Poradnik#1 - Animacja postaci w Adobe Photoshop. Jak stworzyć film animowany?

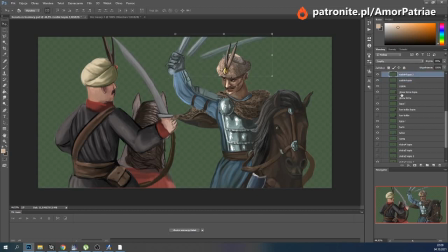(53:59)
Zmniejszamy nieco krycie, żeby było to półprzezroczyste. No i zostawiamy w danej klatce trzy narysowane szable.
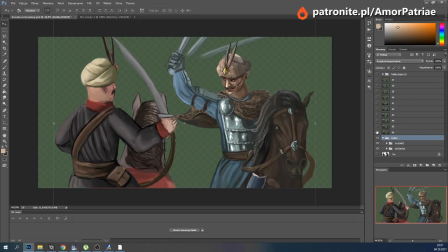(54:13)
Na zwykłym rysunku zatrzymanym wygląda to dość głupio, natomiast w ruchu nadaje całości dynamizmu. Na co dzień nie korzystam natomiast z tej techniki, ale powiedzmy, że na potrzeby
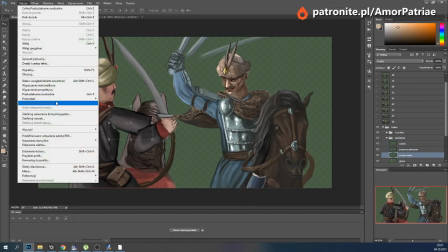(54:32)
poradnika mogę wam to pokazać.
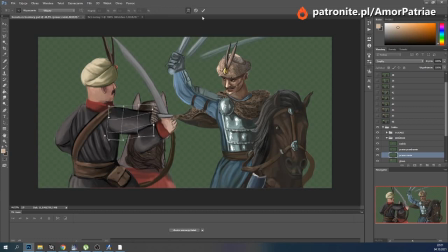(54:37)
To daje to taki trochę kreskówkowy efekt. Z jednej strony wszystko jest bardziej dynamiczne, ale z drugiej nieco mniej realistyczne, więc co kto woli.
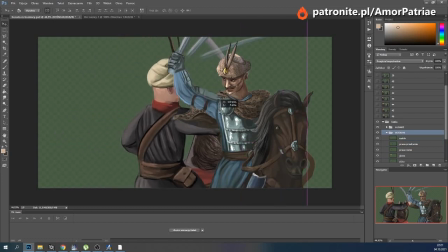(54:48)
Jak widać, pojawia się tu błąd, mianowicie nasz husarz, choć jest z tyłu,
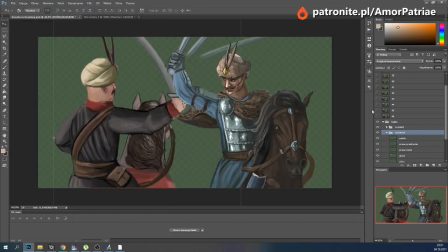(54:54)
to zasłania nam bośniaka, więc musimy przenieść całą grupę, żeby nasz bośniak był na pierwszym planie.
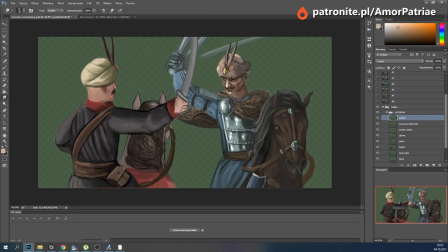Dobra, bośniak będzie próbować się zasłonić.
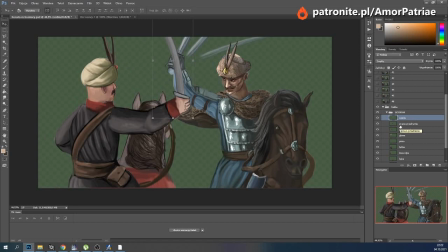(55:31)
Natomiast zrobi to nieskutecznie i niestety za chwilę oberwie. Trzeba jeszcze obniżyć głowę jego konia. W zasadzie
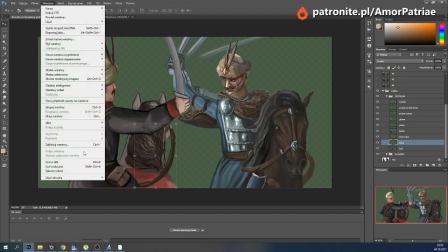(55:47)
Dla ułatwienia połączymy obie warstwy, czyli lejce i konia.
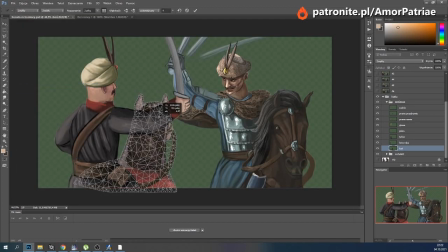(55:53)
To jest już sama końcówka animacji, nie będzie to ujęcie długie, więc nie będzie nam to przeszkadzało w żaden sposób.
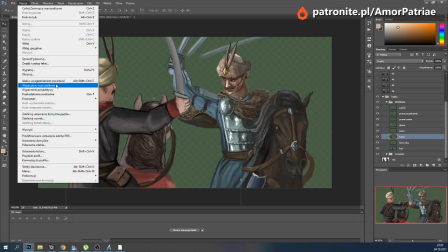(56:03)
Więc co tu jeszcze można zrobić? Możemy
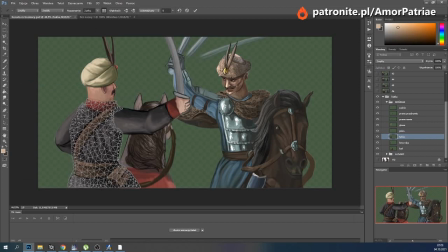(56:09)
trochę poprawić ruch tułowiem. Znów, żeby nadać nieco efektu przestrzennego.
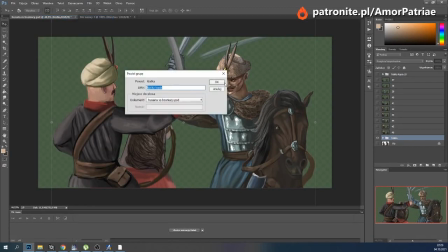(56:27)
I mamy to. Kolejna klatka. Numer 47. Choć tak naprawdę jest to klatka, jeśli dobrze liczę, 9 lub 10.
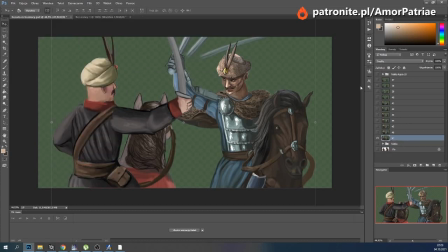No, więc zabieramy się za klatkę numer 48, w której miecz husarza spotyka się z bośniakiem.
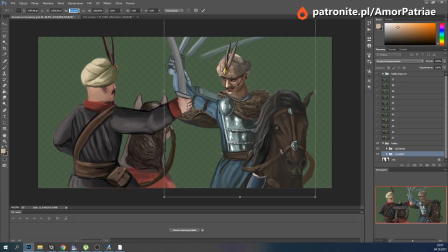(56:58)
Powiększymy to standardowo o jakieś 2-3%. Zmniejszymy bośniaka.
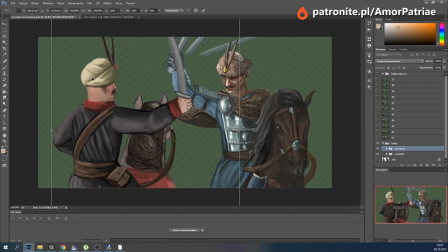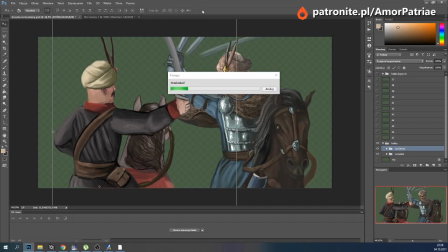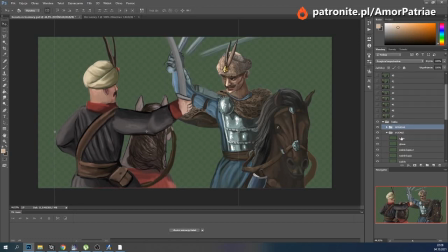(57:31)
No i teraz dochodzimy, tak jak mówiłem, do klatki, gdzie nasze postacie zaczynają tak naprawdę ze sobą wchodzić w interakcję, więc będziemy musieli kombinować przy obu panach jednocześnie. Najpierw poruszymy ręką naszego husarza,
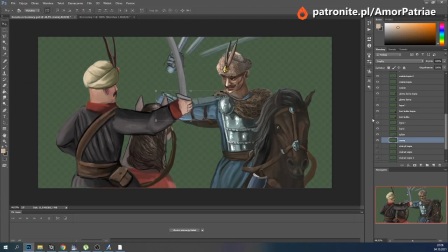(57:54)
żeby ładnie wyliczyć ten cios.